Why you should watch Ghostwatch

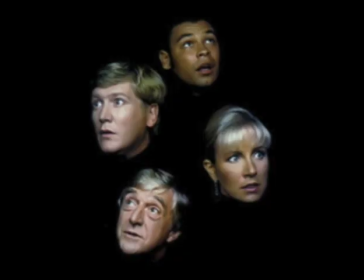4:01 When it was recommended that the series be rewritten as a single 90-minute feature, Volk suggested that they base this on the premise for Episode 6, presenting the entire film as a live broadcast and recruiting some well-known faces at the BBC for an added layer of believability.
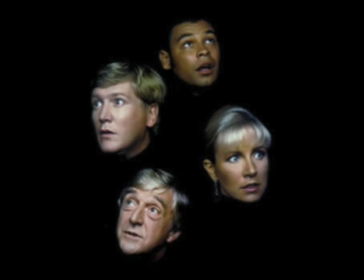4:19 These actors, who would be playing themselves, included celebrated talk show host Michael Parkinson, children's TV presenter Sarah Green, and Craig Charles, best known at the time for the sci-fi comedy series Red Dwarf. An additional part was written for Mike Smith, another broadcaster who was married to Sarah Green.
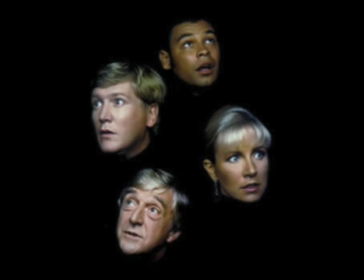4:39 The story goes that after seeing his wife's script for Ghostwatch, Smith reached out to Steve Volk and asked, "Can I be in it too?"
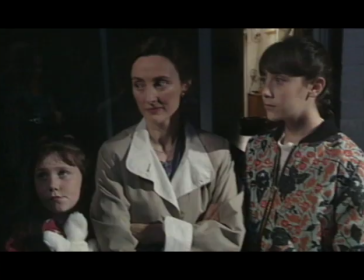4:48 The rest of the cast were made up by actors, including Gillian Bevan as parapsychologist Dr. Lynn Pascoe, Brid Brennan as Pamela Early, the mother living inside the haunted house, and real-life sisters Michelle and Cherise Wesson as her daughters Suzanne and Kim.
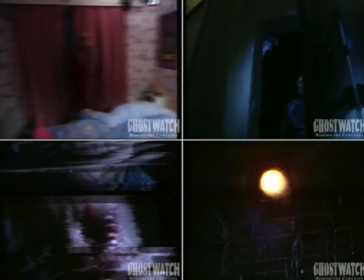5:05 Perhaps the most unusual member of the cast of Ghostwatch would be played by Keith Ferrari. Simply credited as Ghost, he would appear on screen at several moments, most often in the shadows, backgrounds, or in reflections, making him fairly difficult to see clearly.
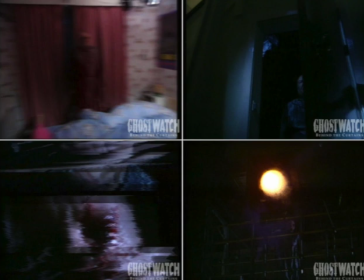5:23 However, if the viewer managed to catch more than a glimpse, they'd be in for a gruesome surprise, as Ferrari's makeup effects gave the impression that his face had been horribly mutilated, and that he had no eyes. The ghost, who would be better known as Pipes,
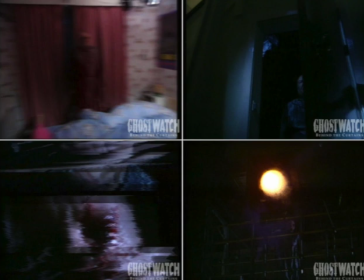5:39 certainly made an impression on those who saw Ghostwatch, and left many viewers wondering if they'd really seen him.
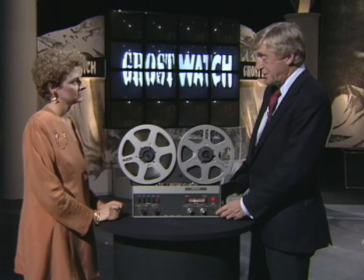5:47 The programme was split between two main areas. First, there was the studio set where Michael Parkinson would present the show, discuss paranormal goings-on with Dr. Pascoe, and take phone calls along with Mike Smith, as viewers called the studio with their own stories and sightings.
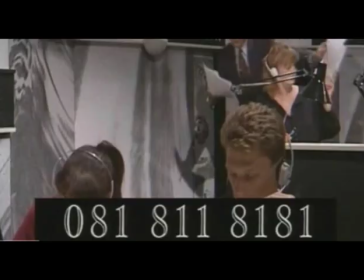6:04 A phone number would appear on screen, and this was a genuine phone number used by the BBC for various phone-ins and competitions. Trust me, if you ever watch the Saturday morning programme Going Live, then that number is etched into your brain for all eternity.
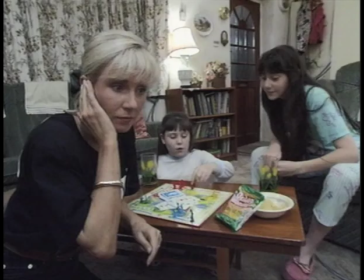6:21 The rest of the programme followed Sarah Green and Craig Charles on location as they spoke with the locals and took a closer look at the supposedly haunted house. As the night wore on, the jovial tone of the presenters would turn to terror, and the investigation would fall into chaos.
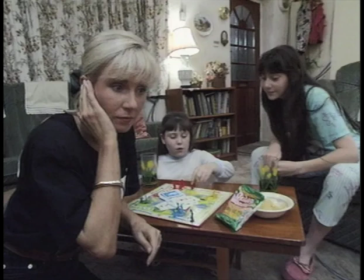6:40 And throughout the entire production, the mysterious figure of Mr. Pipes lurked in the background, watching the events unfold.
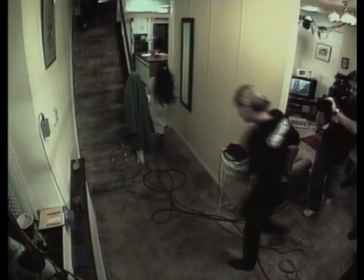6:52 Many elements worked together in order to create the illusion that Ghostwatch was actually happening, despite the fact that the entire production had already been shot and edited in the weeks leading up to Hallowe’en. The footage, particularly the scenes shot on location,
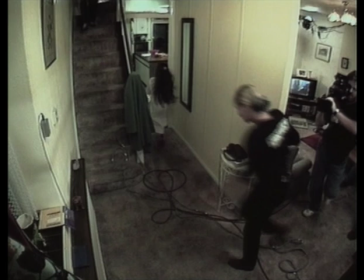7:08 didn't exactly look high budget or polished, and certainly didn't feel like they had been pre-recorded. Cameras would shake as the crew ran from room to room, boom mics were often visible at the top of the screen,
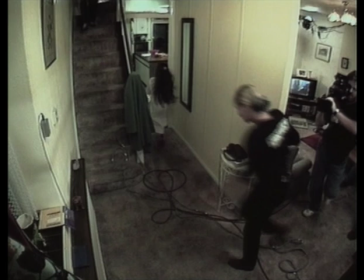7:21 and the sound and visuals would warp or cut from time to time, giving the impression that the equipment and transmission might be malfunctioning.
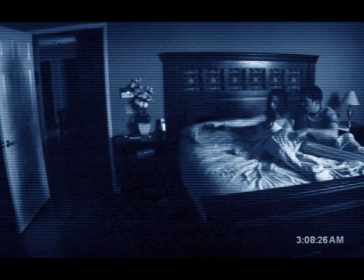7:29 Remember, this was years before the Blair Witch Project or the Paranormal Activity series, and so audiences were not used to this style being used in fiction.
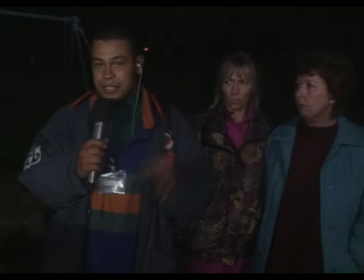7:40 Additionally, I have to say that the actors playing the family and their neighbours felt extremely natural in their appearance, dialogue and delivery, as did the callers who made it through to the BBC hotline.
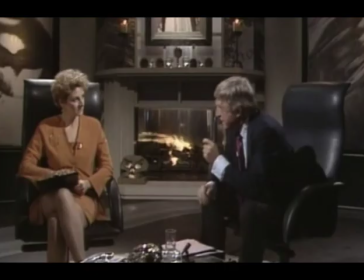7:52 Even back in the studio, conversations didn't feel scripted or rehearsed at all, particularly in those moments where things weren't going according to plan. Even watching it now, 30 years later, the cast appear to be just as shocked and surprised as we feel watching at home.